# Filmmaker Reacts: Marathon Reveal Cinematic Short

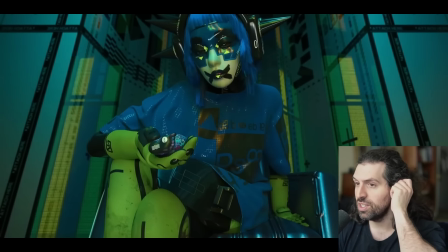(8:09)
It's so dystopian. A nice little therapy session. Oh, the reminder that your bill is due.
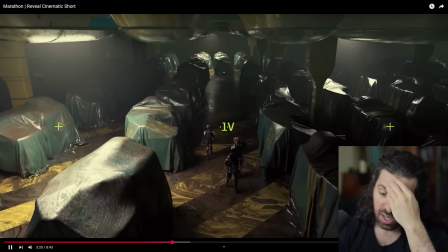(8:14)
Your $1 trillion bill is due. Get that paid. I got work to do, which is essentially dying or killing other people.
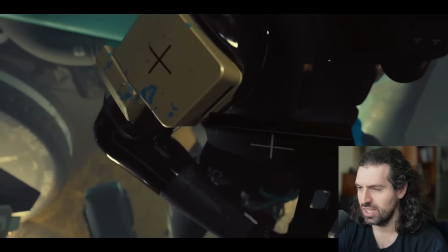(8:22)
Dystopian, man. Really, really well done. And her kind of like impatience.
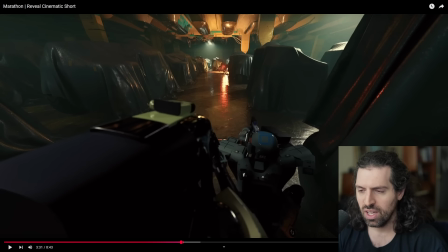(8:29)
You know, this is a very impatient and a very ruthless world. She's in a therapy session. Can't sit still. This body language was a deliberate choice. Can't sit still. Is annoyed. She has to talk about mindfulness. She's talking about reminders of her payments. Yeah. I got stuff to do.
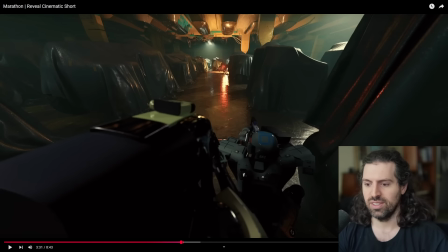(8:46)
I got people to destroy. So it's like what a dystopian place.
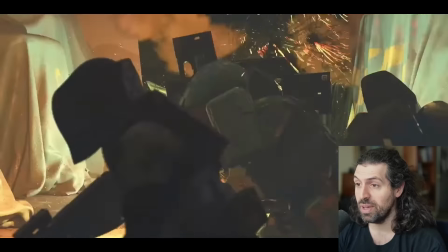(8:52)
Oh, really, really amazing. Sort of documentary feel.
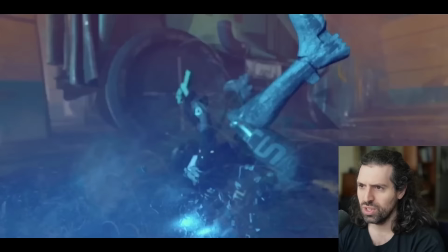(8:57)
Sort of like war documentary, war journalist feel here. Wow.
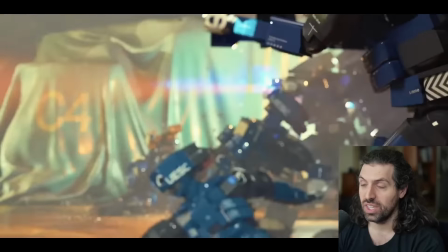(9:03)
Like I just said, right? These are the contracts.
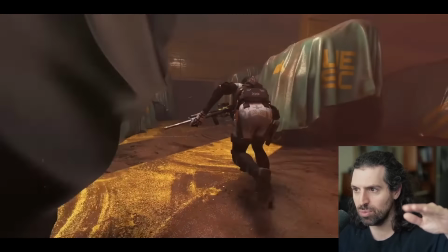(9:09)
Oh, and we're getting the sound design. See? Bleeding away as they're overwhelmed.
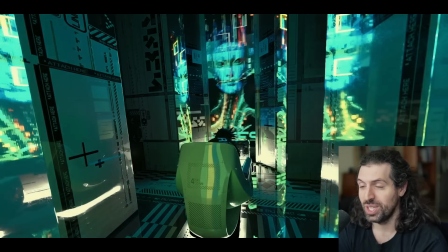(9:16)
Wow. Yeah, that was a great shot.
Identify her?
Great shot.
Yeah, that's my mom.
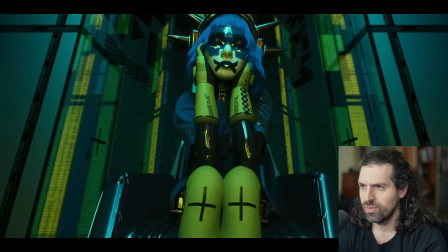(9:22) That's your mother. Now, consider this. Do you Oh, man. recognize this gem?
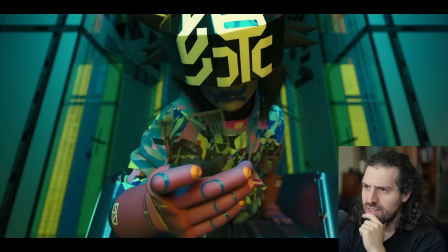(9:27)
That's terrifying.
Who are you? I don't know. Sister?
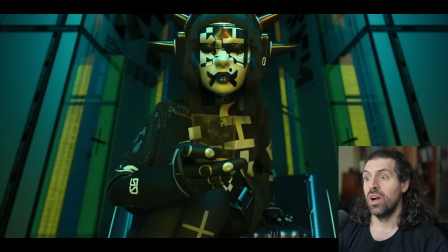(9:33) It's you.
What? Really?
It's you?
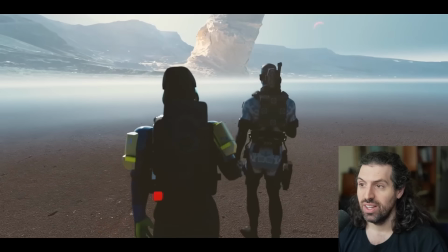(9:39)
Oh, no. Oh, that's harrowing. That's absolutely disturbing.
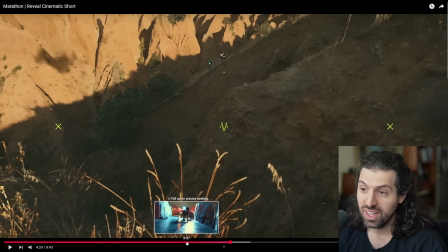(9:45)
Yeah.
I don't know her.
That's you? Oh my goodness. I want to talk about one shot in here that really caught my eye.
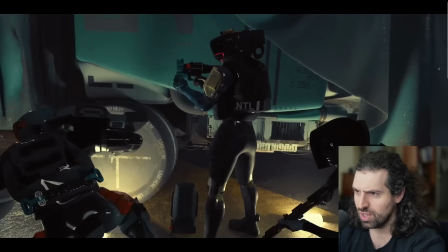(9:53)
I thought it was fantastically executed. I think it was right around here. It's when the battle starts. Look at these different views, man.
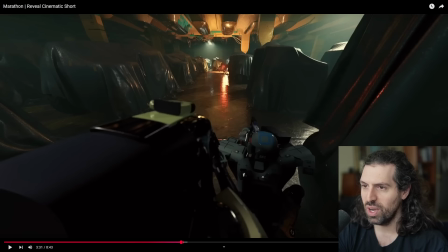(9:59)
This is extremely wide angle here, right? Extremely wide angle, which looks like almost like, you know, there's a body cam attached to this person, right?
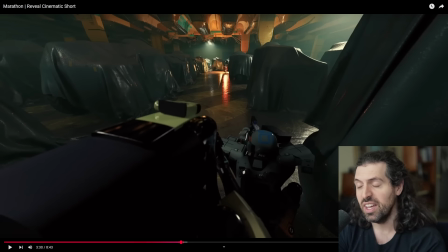(10:07)
It's very clinical. And then we're going to punch in.
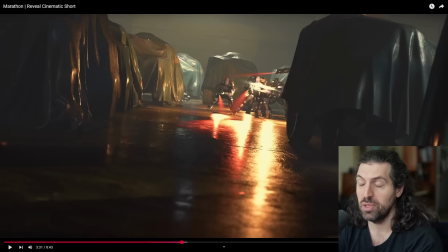(10:10)
We're going to punch into at least like 100 millimeter, probably a little bit deeper than that in the focal length.
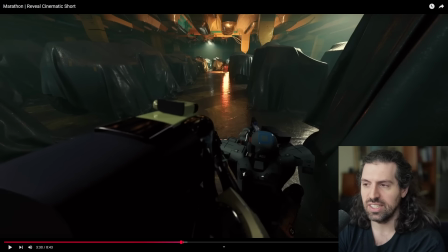(10:17)
Isn't that such a cool thing? So it goes from very clinical, very sterilized to very cinematic, just like that.
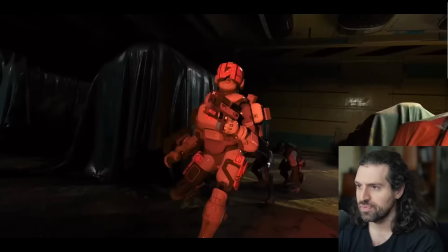(10:25)
The opposite, sort of artful. Now there's this next shot. Yeah, this is the shot.
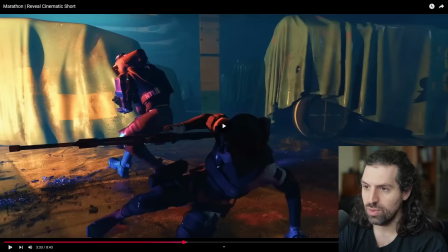(10:30)
Look at this. It's just brutal. Maybe it's the next one. Yeah, that shot.
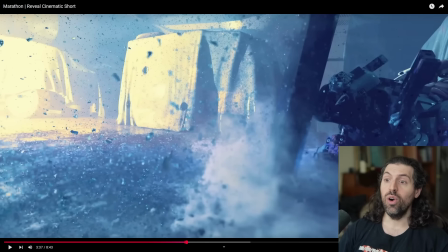(10:38)
Oh my goodness.
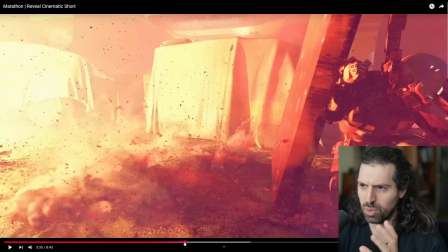(10:40)
Just the particles, the destruction, the sort of like uncomfortableness, getting peppered with bullets with this huge riot shield.
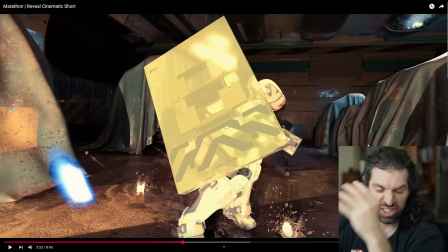(10:48)
And it's still not enough. And the smoke and the dust flying in your face. The lighting's photoreal. Look at this.
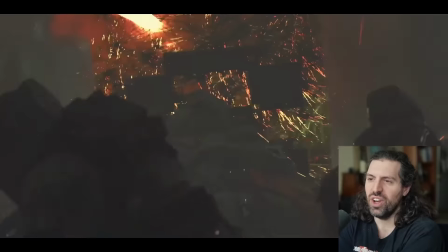(10:58)
What a brutal feeling. It's an unforgiving feeling of this world. The shield breaks.
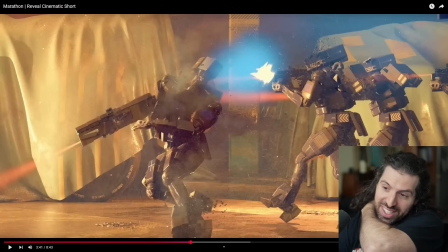(11:04)
The shield breaks and they start going down.
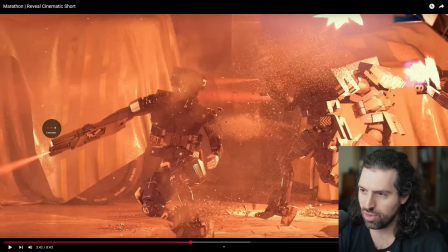(11:09)
Yeah, I love the sort of claustrophobic feel of this shot as we're coming in.
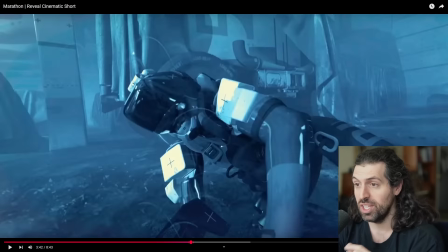(11:16)
So again, having this in a wide angle, but with a shallow depth of field, gives it this weird sort of like extremely focused feeling.
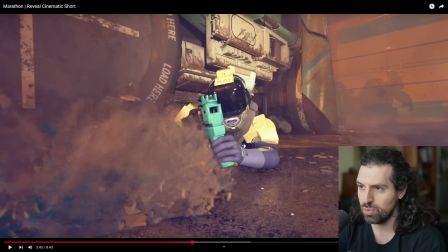(11:25)
We're probably shooting on like a 2.8, f2.8.
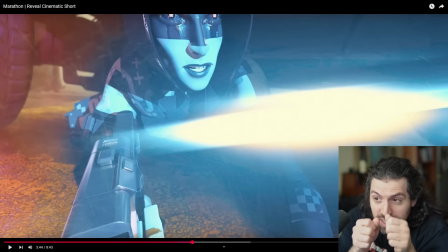(11:30)
Just rushing back, kind of like almost tethered to the rifle.
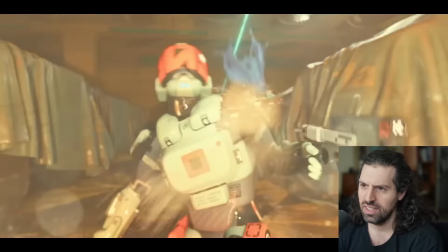(11:36)
Yeah, man, that's insane. And these are non-organic beings, it appears.
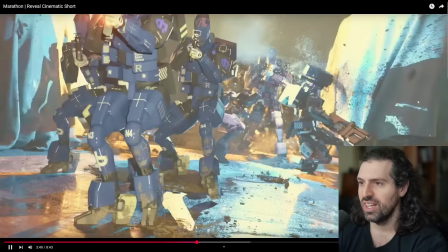(11:43)
Yeah, that's the other shot that stood out to me. This one I thought was fantastic.
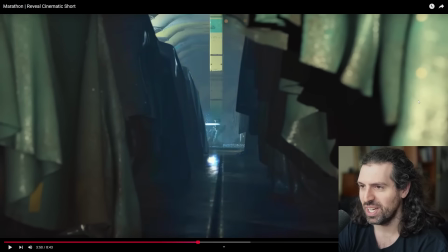(11:47)
I love a shot like this. I've used it in a couple of my pieces as well. And an action scene like this is incredibly brutal.
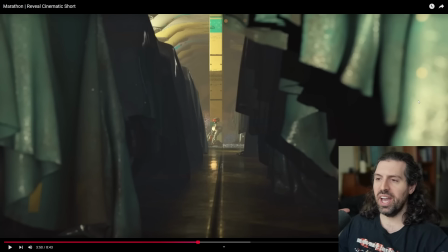(11:54)
You pull back really, really far. It gives a weird sense of perspective and a sense of sort of meaninglessness to a violent scene.
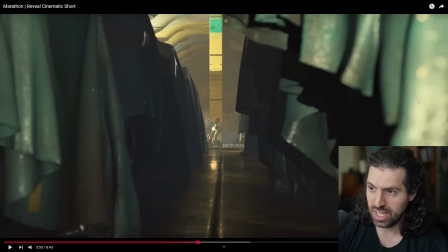(12:06)
If you pull back like that and you just, number one, you get a big perspective, you get a nice sort of establishing feeling of the set piece, but then this just sort of meaningless, lonely feeling to the violence.